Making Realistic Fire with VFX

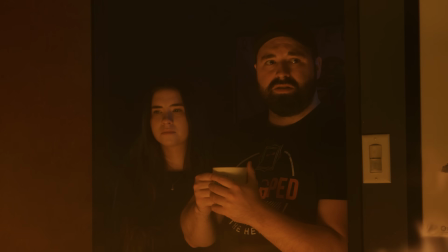What happened? Ryan asked me to clean his office. No, why is there a fire?
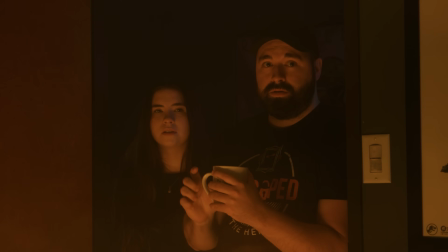Never throw water on a grease fire. Why was there a grease fire?
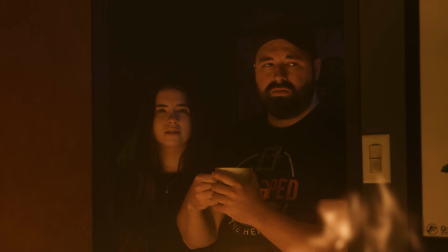He has too many questions. Okay.
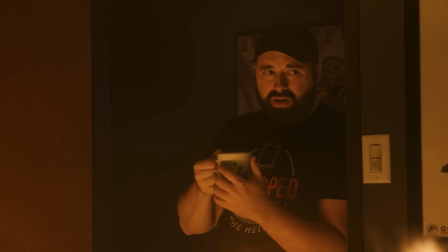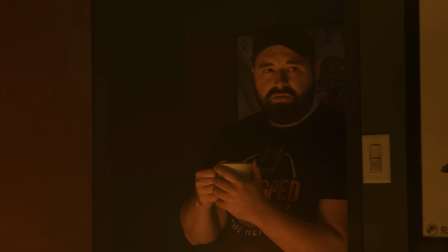How would you know? How would you know not to throw? It's water.
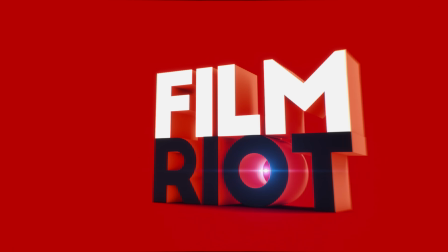It's supposed to stop it.
Fire is a common element in film.
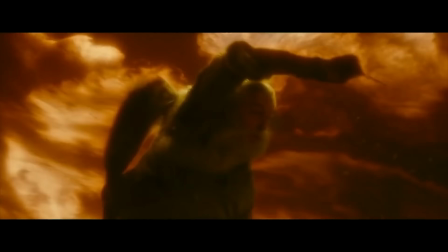Regardless of the genre, it's a great brushstroke thematically for intensity, and it just looks incredibly cinematic.
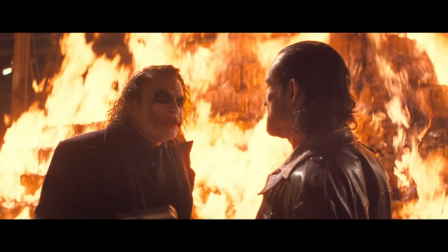It's also an element that, if done well, can up your production value, but if not, it'll pull your audience out of the story.
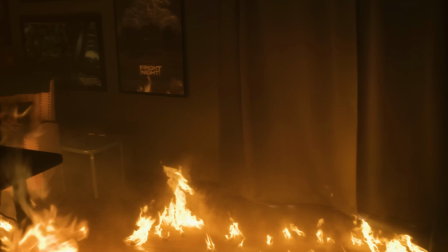So, similar to our Rain episode, we wanted to use some stock assets to set fire to my office as convincingly as possible.
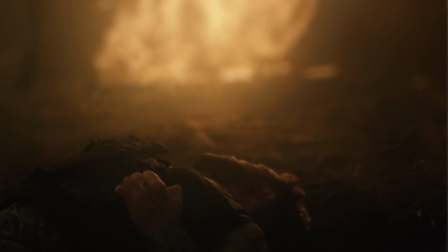And comping stock assets or simulating CG fire is much more commonplace now, and it definitely has its benefits, like no one dying, for instance.
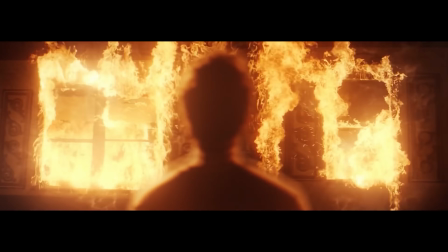Plus, there's budget, not having to worry about property damage or laws or getting specialists, fire department involved, and so on.
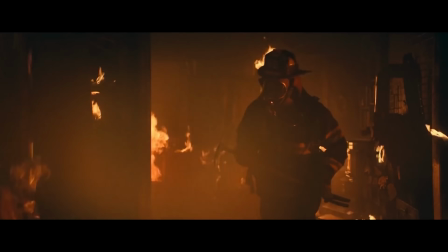However, sometimes it can be pretty easy to tell the difference between fake and practical fire.
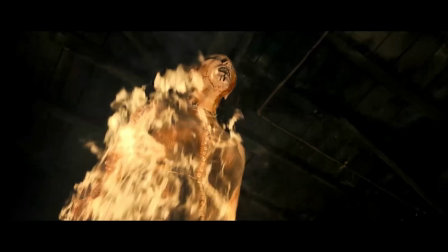Comped fire can often have a more flat look, retaining a lot of details in the highlights, whereas practically shot fire often clips,
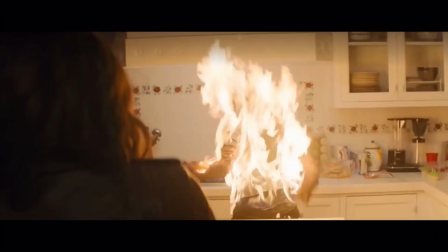since those areas are almost always heavily overexposed compared to the subjects in the scene.
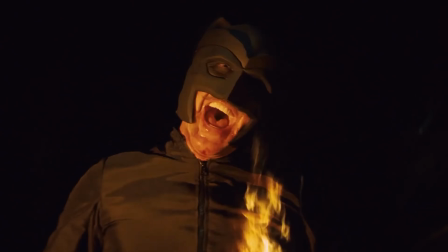They also can have an unnatural glow, strong heat waves, embers, and can lean quite far toward orange.
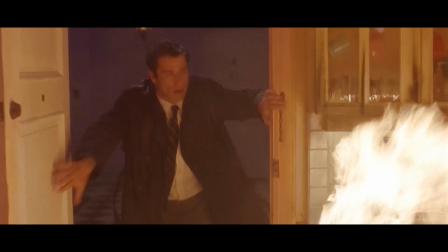With this in mind, we looked at a lot of practical fire for references. Each one of these does have a different look.
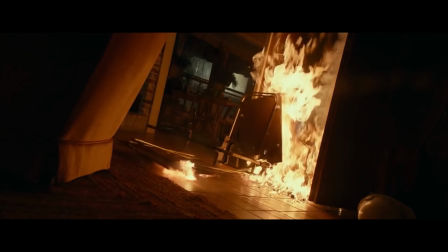This can be down to how it was shot, such as exposure, film or digital, how the color was handled in post, and of course the type of fire itself.
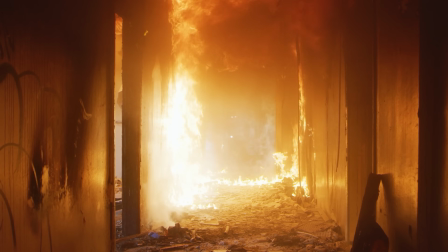Some of these even change their looks between shots, but we ended up focusing on these few references for the look we wanted.
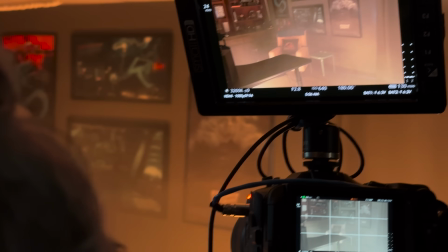Now, while we aren't shooting the fire practically, we can and should still do as much in camera as possible, and that will be done with fog and lighting.
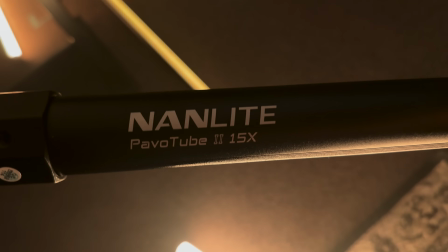For the lighting, we grabbed a few of our tube lights and set them at different points in the room where we wanted our fire to be at. Now, most of these types of lights do have effects built in, like a fire flicker effect, but for me, the fire effects are never very convincing.
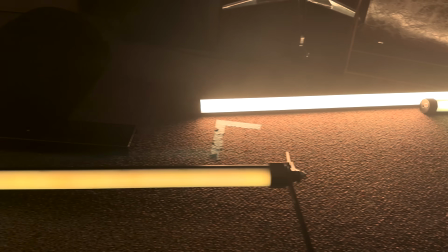So to get the look that we were after, I used two lights for each area. One that would be a constant orange and one that would have a consistent flicker.
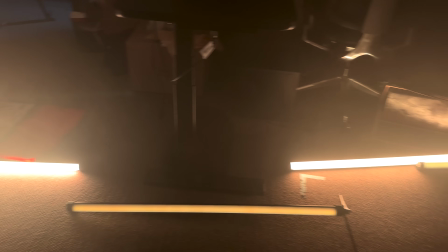That way, I have a solid, consistent glow from the fire and a slight flicker introduced behind that.
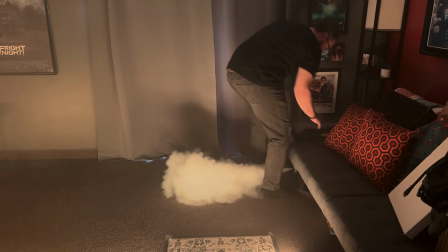For the fog, we are just using a normal fog machine. Anything will work for this. Grab something from a party store or off Amazon and you're good to go.
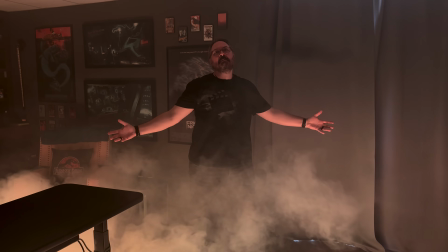The only trick here is toying around with how the fog moves through the room to get the look that you want, which was just trial and error for me.
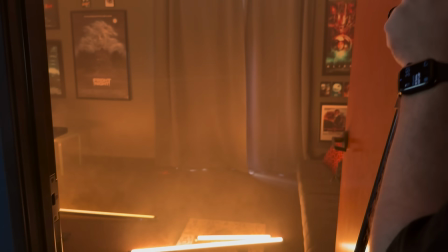Now, you could do all of that digitally, but if you do go the compositing route with the light and smoke, it would be a tough process to get a natural look.
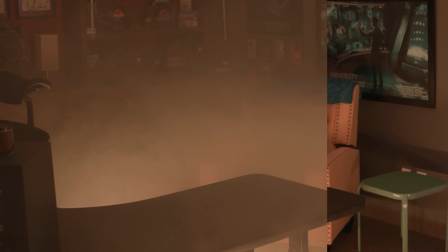Fog and smoke catch, diffuse, and spread light and has a density which can obscure the background, so you can't just set a stock footage clip of smoke to add or screen.
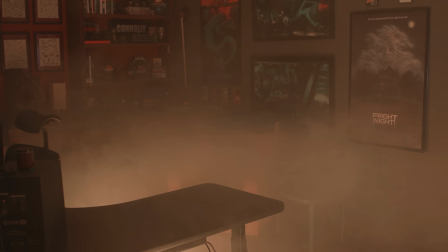It's also volumetric, so depending on the complexity of your scene, you'll have to basically create a depth map of various foreground elements.
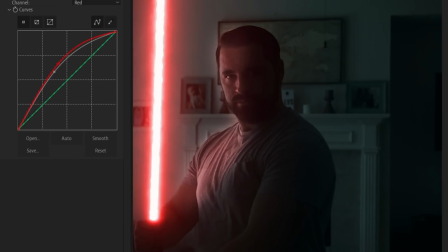Digital lighting can also be very difficult to make work as well, and with any visual effect,
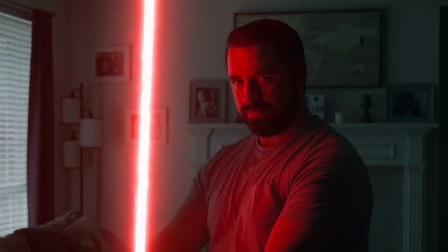getting as much in camera as you can will always make the digital elements more grounded.
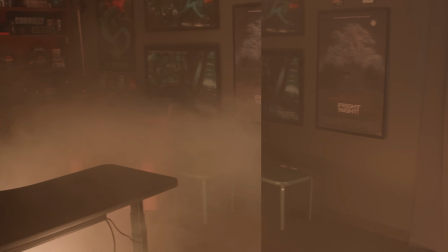So with everything set, we shot multiple takes with various levels of smoke density and ended up choosing this version here.
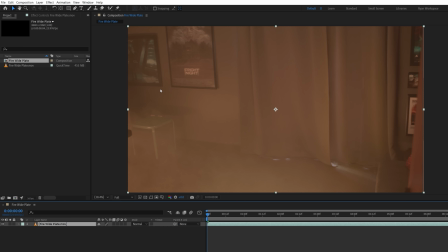In After Effects, drop the footage into a new comp, and since this is a moving shot,
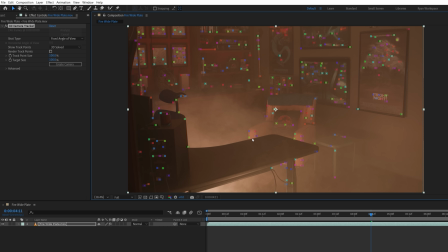we're going to do a 3D camera track. Once that's done, we'll select a point where some of the fire will be and create a null in camera.
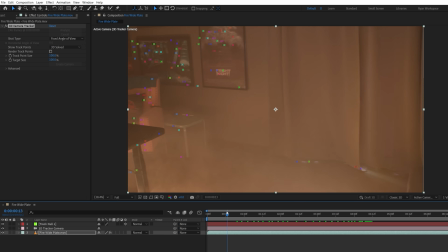We also created a null at the start area as well, since we'll be adding more fire here.
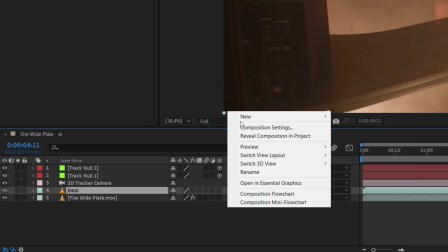Now duplicate the footage to be our desk and create a solid layer above to be the desk mat.
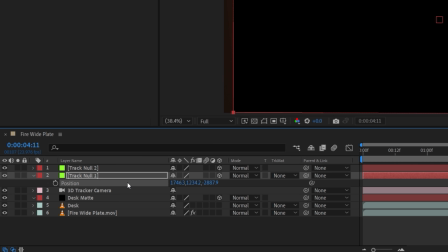Make it 3D and copy paste a position from the first null to place the solid in this area.
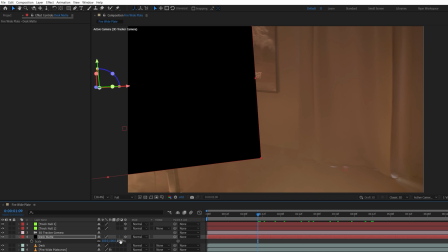For our desk, we'll make sure it's scaled larger than the comp height so that during the pan, the mat will not cut off at the bottom.